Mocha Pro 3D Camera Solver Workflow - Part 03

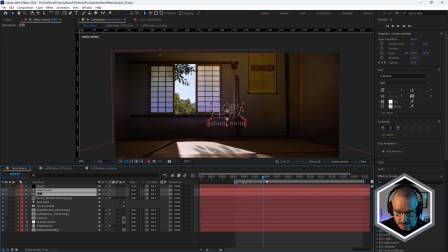[16:26]
Just to make this a bit more like a, I guess a travel vlog or something to do with travel in a TV advertisement.
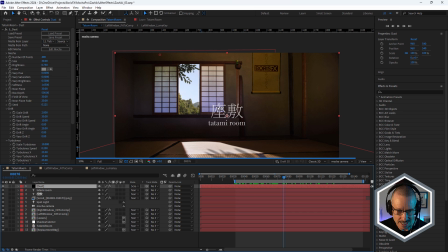[16:39]
And above that, a little bit of dust, just using Sapphire dust, just gonna solo that.
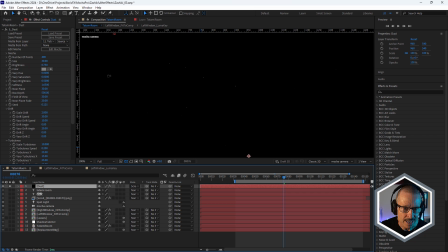[16:47]
It's gonna be a little tricky to see because there's so little of it. And it's only appearing, you can just see it there, it's only appearing in the brightest areas of the shot.
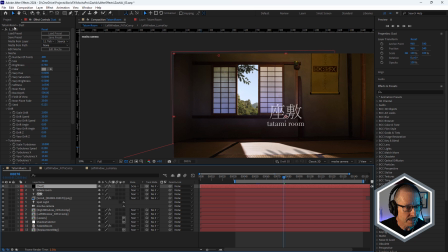[16:56]
and that's because what I've done for S dust is for matte from layer, I've chosen the tatami room and my point masking is set to brightness.
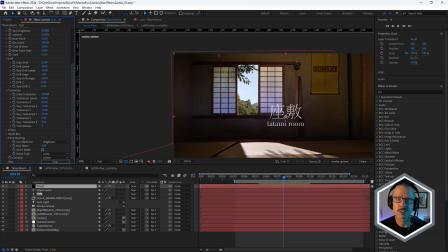[17:09]
So we're only gonna see dust in the brightest areas of the shot, which is great because the sun's shining through and that's where we're gonna see the dust mostly, okay?
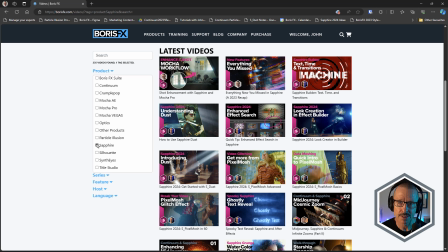[17:17]
I've created some tutorials that go into depth on how to use sapphire dust, so definitely check those out too.
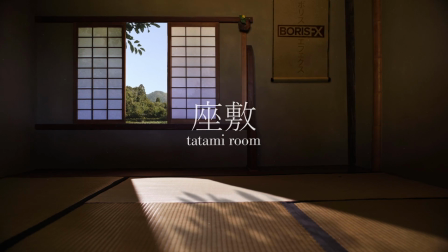[17:24]
Alright so once again here's the finished look. Hopefully from these three tutorials you can see how the new Mocha Pro 2024 3D camera solver has really been enhancing my own workflow and I look forward to diving deeper with it and using it in future productions and tutorials.
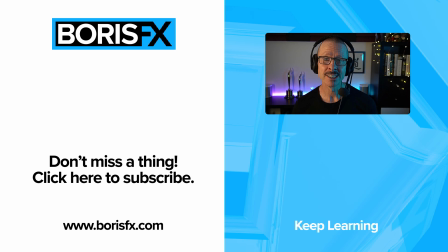[17:44]
So thanks again for watching. If you'd like me to dive deeper into any of the things that I've shown in the last three tutorials, please leave a comment. To learn more about Mocha Pro 2024, or to download a trial version, visit borisfx.com. For now, this is John, I'll see you in the next tutorial.